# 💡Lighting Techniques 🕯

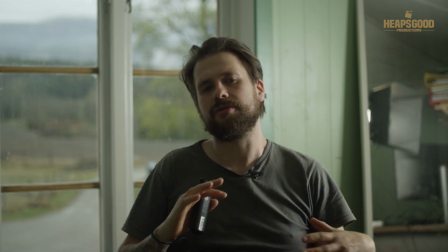(24:40)
They are things that can lead to small technical issues later, like as they may give unwanted effects or artifacts in the background.
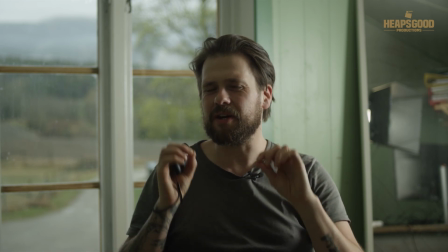(24:48)
Now again, this is very nitpicky and very tiny detail, but this is all about the process
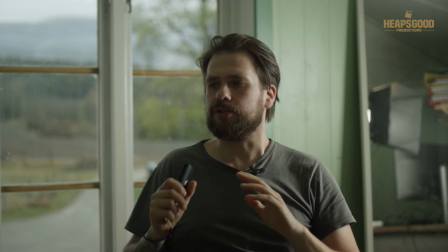(24:57)
You know, you've got to know your technicals. You've got to know for all the little things that might be
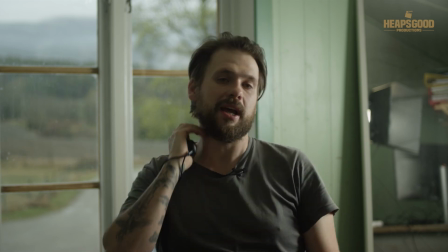(25:05)
potentially a sore thumb later on when you're looking at your picture later. Like, a lot of people normally wouldn't be thinking about it,
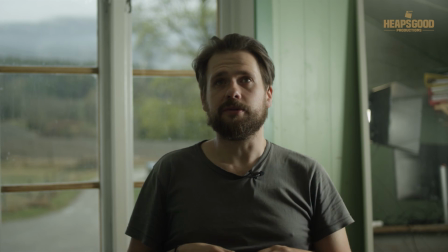(25:11)
but a lot of us professionals, we go, okay, well, we want the scene to be as natural as possible, and we kind of don't want it to be so lit.
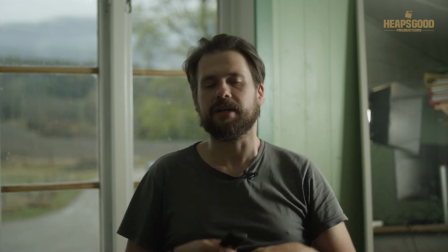(25:20)
Now, in this circumstance, you can kind of tell that it's lit, but it looks nice, and there is some motivated light in here.
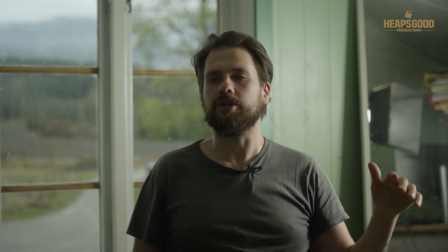(25:30)
And you know, you don't necessarily have to show everything, but you can kind of tell that there would be a light here.
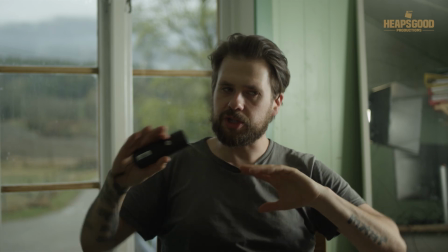(25:39)
Now, if we were to like switch up this scene a little bit,
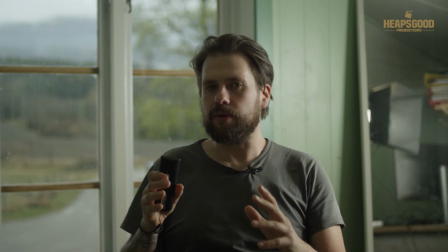(25:46)
just to see how we can kind of go for another perspective,
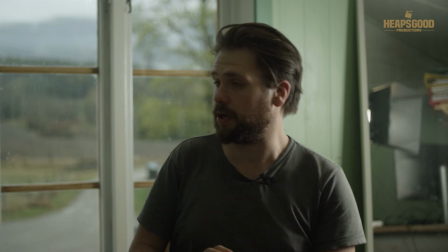(25:52)
and this is what I'll do, and I'll do by using this window as our main
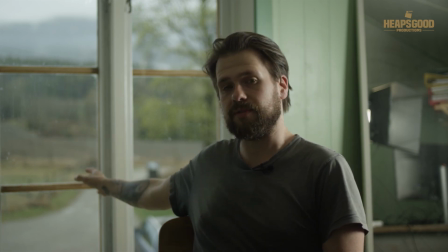(26:00)
source of light.
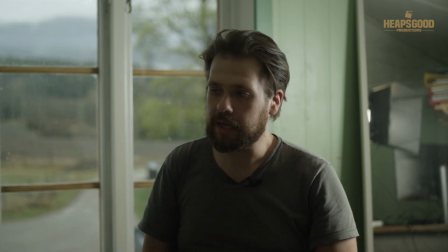(26:01)
And I'm just going to move the camera a little bit in this direction and bounce.
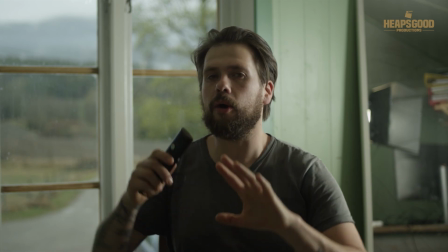(26:09)
I'm going to use the exact same techniques, and I'm going to see how the picture looks in that regard.
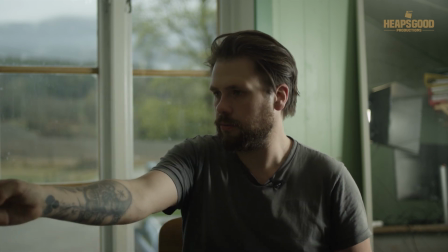(26:15)
And I'm going to have the camera pretty much, you know, I'm going to go 45 degrees from where we are, and then I'm going to shoot out that window,
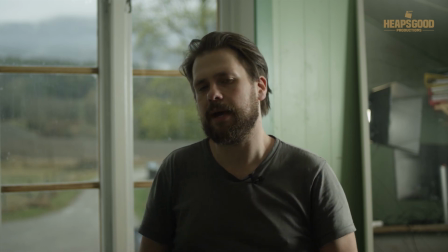(26:24)
and just to show how easy it is to be able to set up some lights and set up a scene and make something either
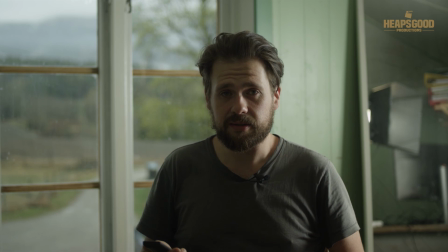(26:33)
moody and dramatic, or make something kind of lit, or make something kind of believable in its image process.
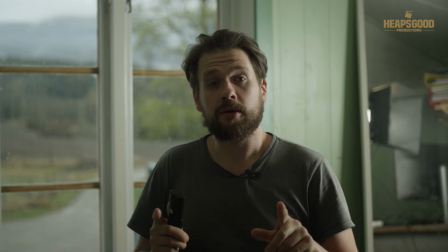(26:41)
So right now I'm going to
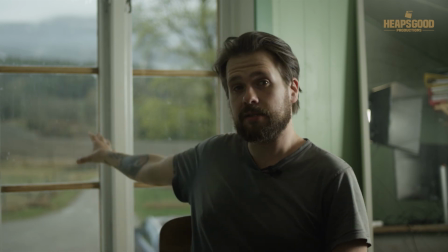(26:46)
reset everything and then set up a new scene using this light source, or this window, as our main light source.
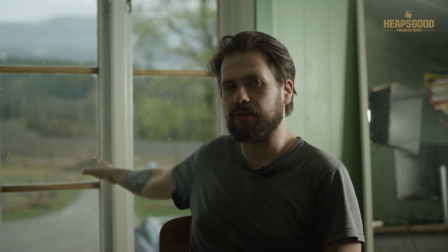(26:54)
And because it's raining outside and I don't have any protectors for the lamp, I can't shoot the light in through the window.
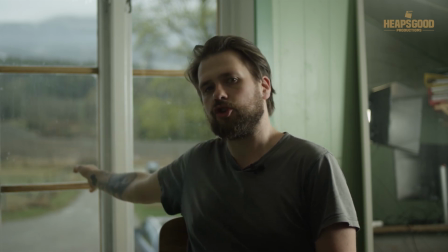(27:00)
So what I'm going to do is I'm going to have this window kind of out of shot, and then I'm going to bounce some light to fill in.
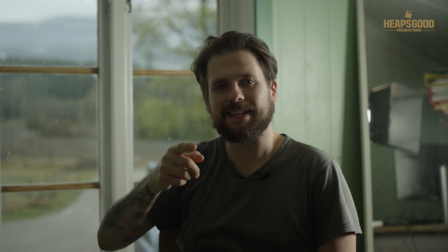(27:08)
So that's the next part. Alright,
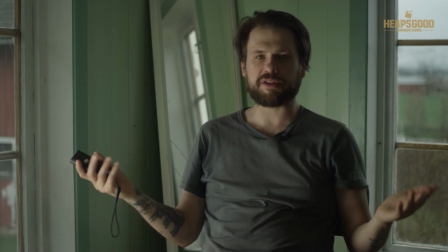(27:13)
so I just took 2 minutes literally to reset the scene,
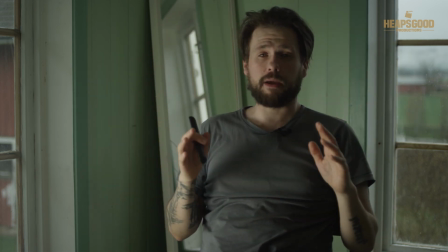(27:19)
and it was you know, not so difficult.
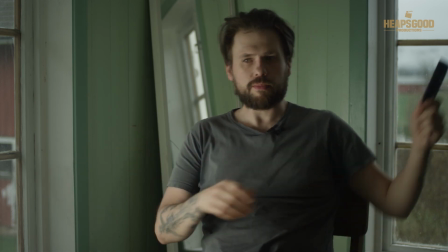(27:24)
All I had to do was I removed the
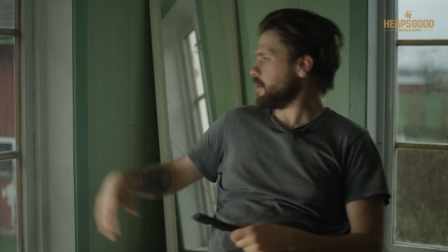(27:29)
styrofoam from the windows here, and I've got the big windows here,
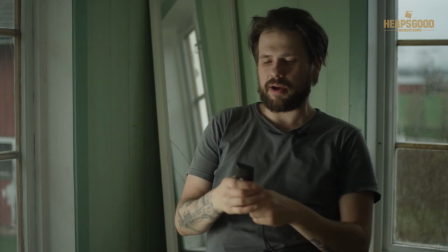(27:35)
so it kind of looks a bit like we have a big light source coming in.
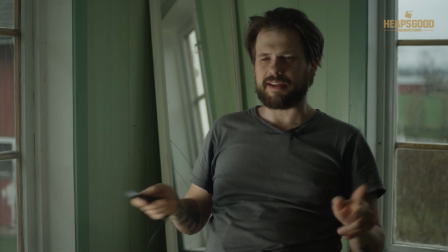(27:41)
Now, the problem in this scenario is I just quickly did it, and this is just kind of a good example if you were to quickly do something and have a look.
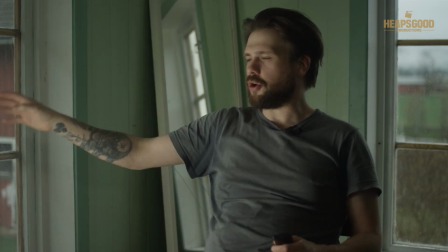(27:50)
You can kind of believe, because you can kind of see the light here, you don't know where the light source is coming from in this respect.
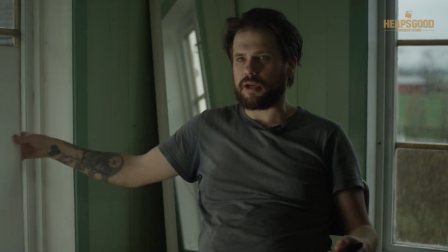(27:57)
Now, I've got a big styrofoam board here, just reflecting that level onto me.
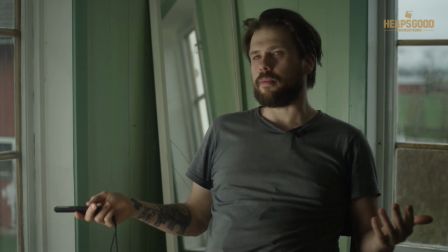(28:05)
And you know, you can kind of get away from it, get away with it here.
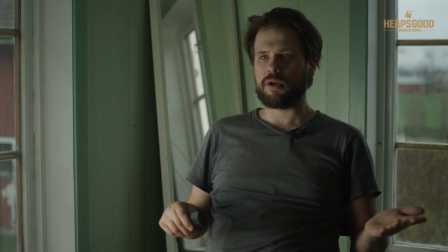(28:09)
However, I feel like the light source is just a little bit too bright for kind of that overcast day
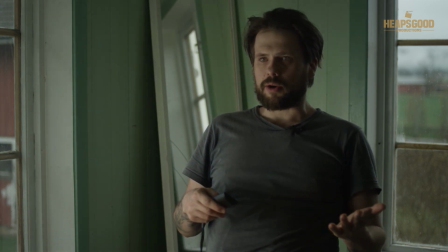(28:18)
thing going on. So I like just to bring down the levels a little bit, so we can kind of go, okay, well, now it doesn't feel so lit.
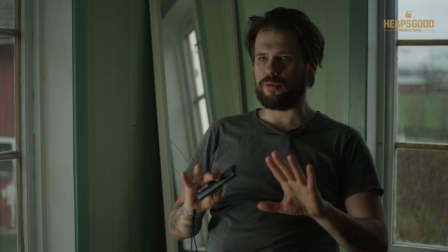(28:27)
And what I'm going to do is I'm going to move the, get up, and I'm going to move the camera,
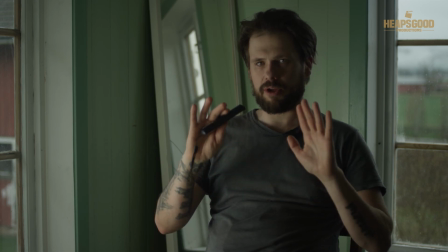(28:32)
and I'm going to show you the position of the lights and the whole setup kind of thing.
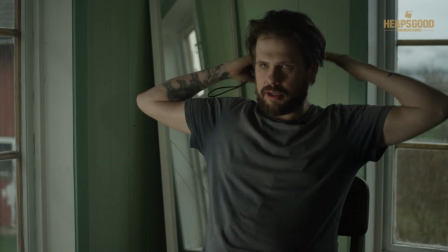(28:40)
So remember where I'm sitting here, I'm kind of at in the corner of the room, a little bit separated out.